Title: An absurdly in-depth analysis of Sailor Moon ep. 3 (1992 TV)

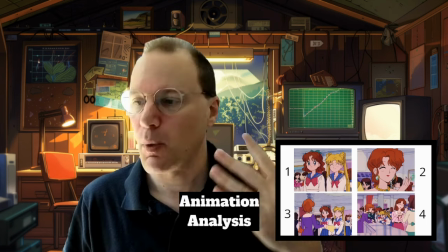261s
We have another shot of the woman they're talking to in 1 and 2 there.
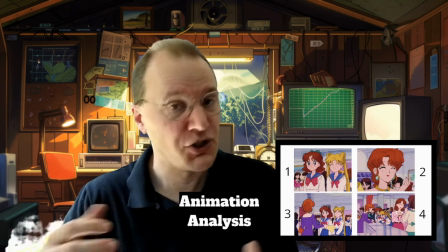266s
But then from there, we cut to a shot of all three of them, which add some variety, and then another shot from a different angle.
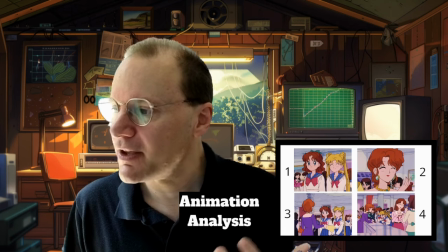273s
And I think this really
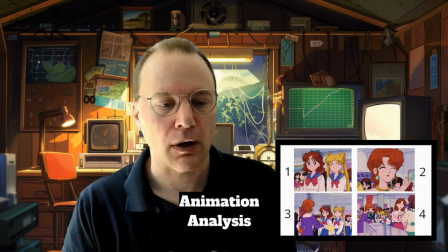276s
makes the show feel a lot more dynamic than it would be if you just had these shots back and forth.
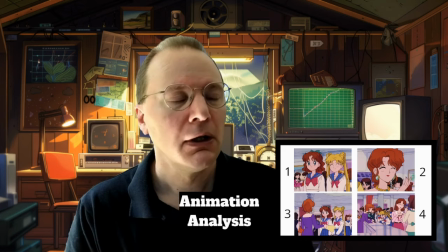283s
This takes more time, more money to do, but it makes the show feel a little higher quality and feel a little more cinematographic,
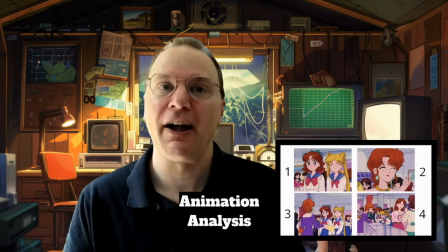294s
if you will, a little bit more alive than it would if you were just cutting back and forth between just the static shots of,
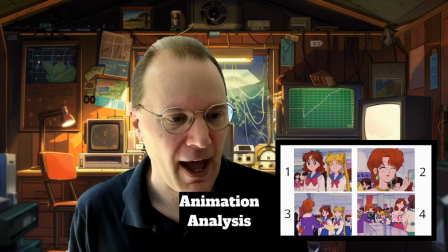301s
you know, close-ups of characters. Really appreciate that. Let's see here.
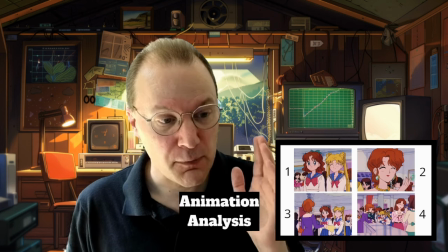306s
Now, speaking of that, I also want to talk about the
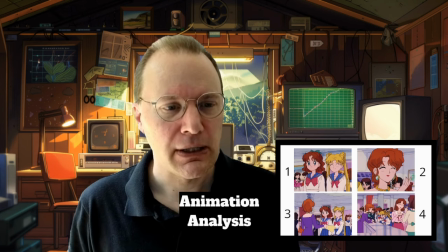312s
amount of animation in some of these scenes.
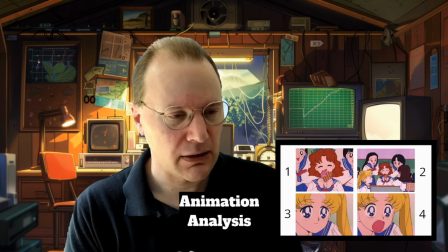316s
Here's a dialogue scene from later in the show, and episode 3, in fact.
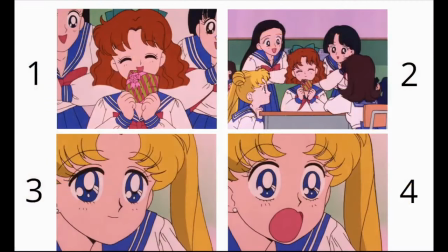322s
And it starts with a close-up of Naru, and number one there. And there's very little animation in this shot.
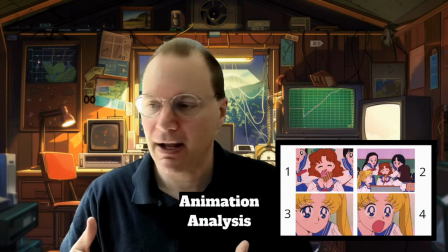329s
It's basically just there to establish that. Then we pull back a little bit. It's literally a cut to this larger shot.
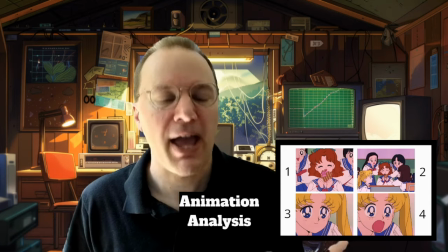335s
And there's some animation in this, but it's almost entirely lip flap.
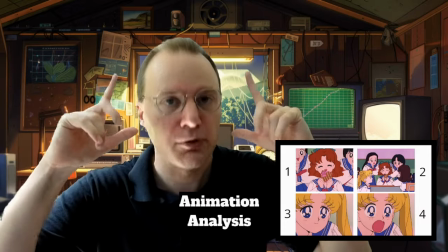340s
And then an animation of Naru nodding her head. That happens twice in the shot.
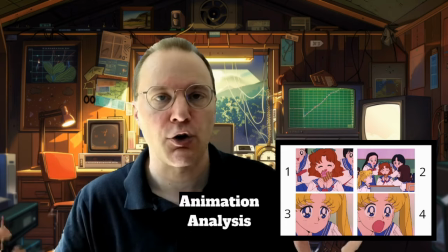344s
But it's enough to get across the conversation that's happening.
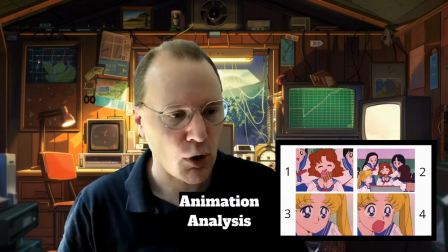349s
You know, different people talking, Naru nods, totally fine. But then we cut to Usagi's reaction.
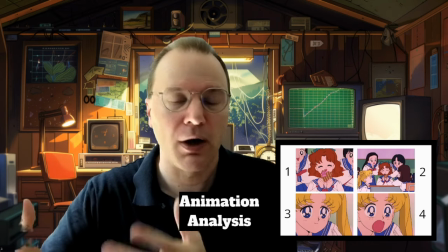355s
And she has this surprised reaction to what Naru has in her hand when she opens the box.
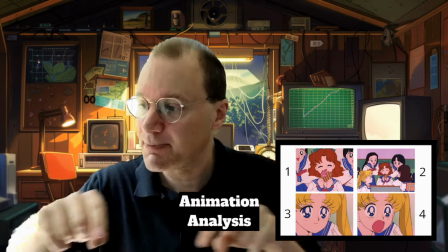360s
Now, that shot is both number 3 and number 4 down there.
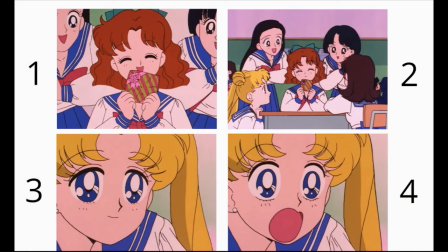364s
And you'll notice it starts with a very neutral expression, neutrally happy, and then a shocked expression.
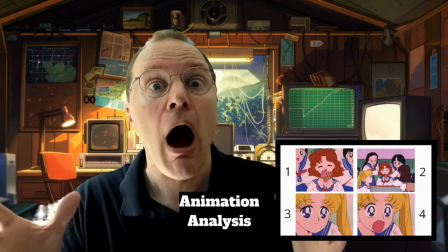370s
We kind of move from like that.
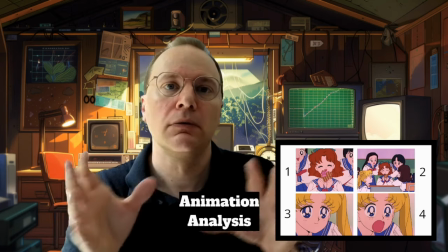374s
Now, other shows would just show what we see in panel 4 there.
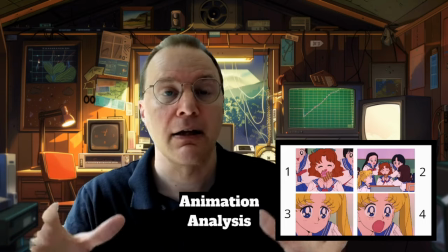380s
They wouldn't show that animation of her reacting, because that's the main thing to get across in that shot.
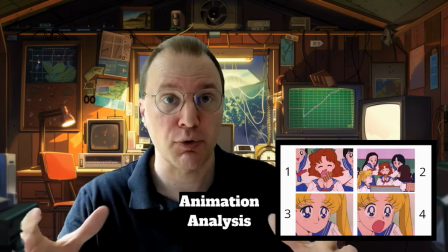387s
Usagi is surprised. But showing her emotional reaction, even though it's, you know, 5 or 6 frames of animation you have to draw,
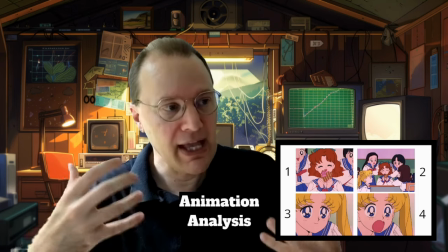396s
it brings us a little bit more into the inner minds of the audience, or I'm sorry,
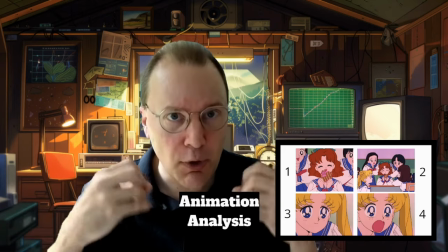403s
of the character, of Usagi. When we actually see that emotional reaction, we're pulled into her emotional state.
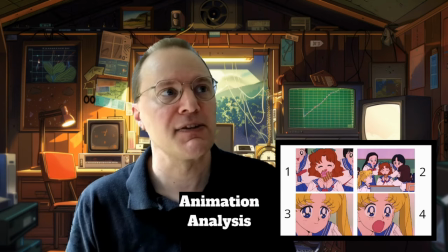411s
Something that is expensive to do.
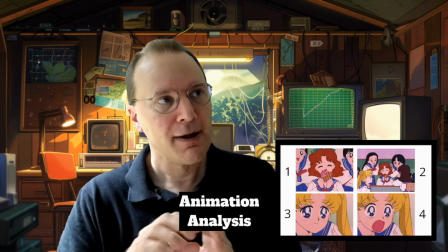413s
And animation is, and anime in particular, is famous for avoiding animation until you absolutely have to animate, right?
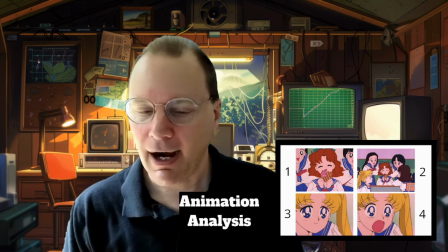421s
We've all seen those crowd scenes where it's just characters, you know, standing there. But Sailor Moon does go the extra mile to
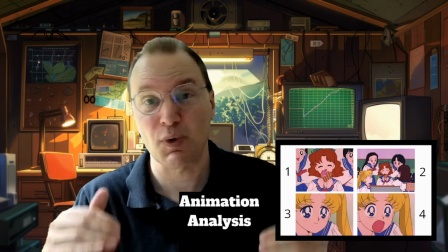431s
show some animation, even in dialogue scenes where it's not strictly necessary. And it just keeps things fresh.
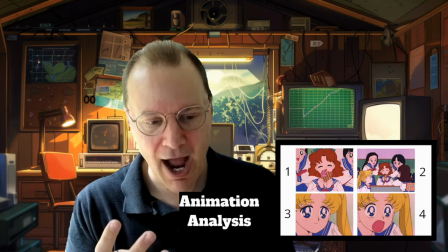438s
The fourth thing I want to talk about is how characters actually move.
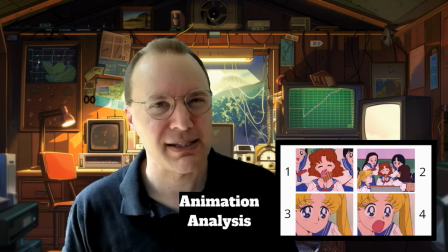443s
How naturalistic or realistic is the animation, if you will?
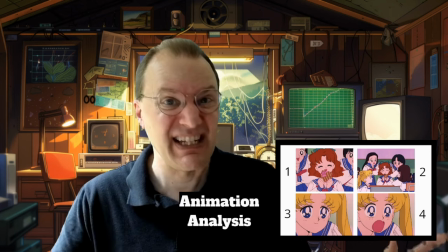447s
And I should be pointed out, you don't always want to be naturalistic, particularly given that Sailor Moon's a comedy.
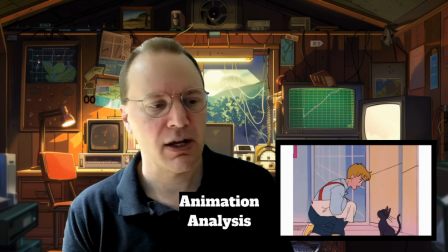453s
But interestingly, the characters here almost always move very realistically.
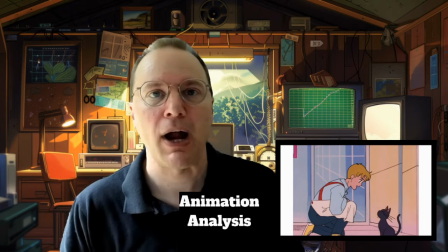458s
How they walk, move around is very natural.
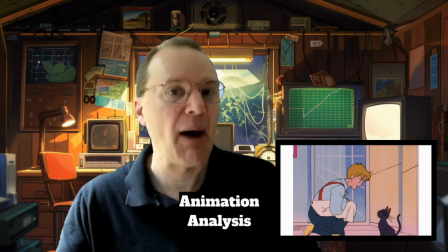462s
In contrast to how much comedy there is in these couple of episodes.
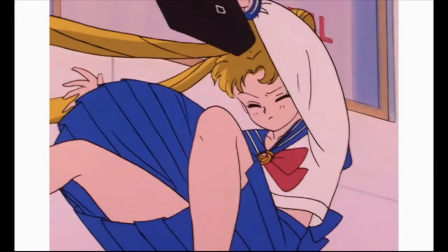468s
Here's a shot of Usagi falling down, and you can see it's a very realistic shot of her falling on her rear end.
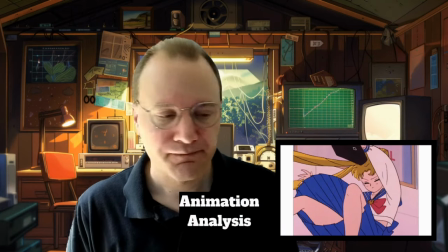474s
It's just the way it would look. So that's kind of cool. When you do get really goofy moments, the animators tend to focus on facial expressions over body contortions.
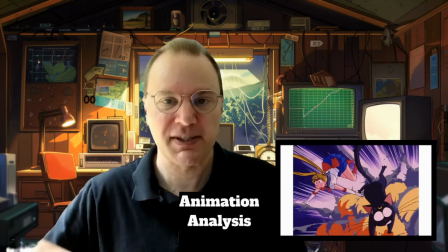488s
So here's a shot where there's an explosion, the characters are flying. It's a great shot.
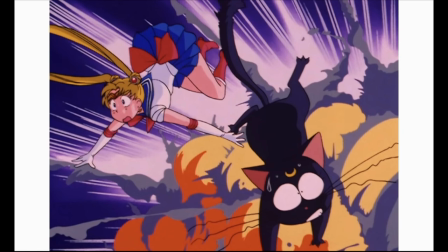494s
And you can see the focus is more on the
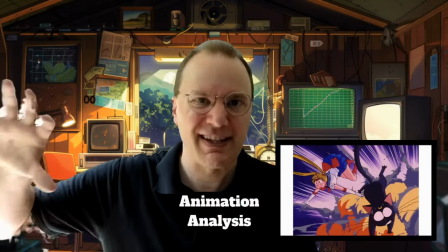499s
silly facial expressions over the, granted, unrealistic body motion, but it's relatively realistic.
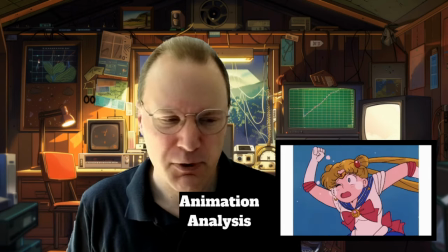509s
Probably not too much, but you get the idea.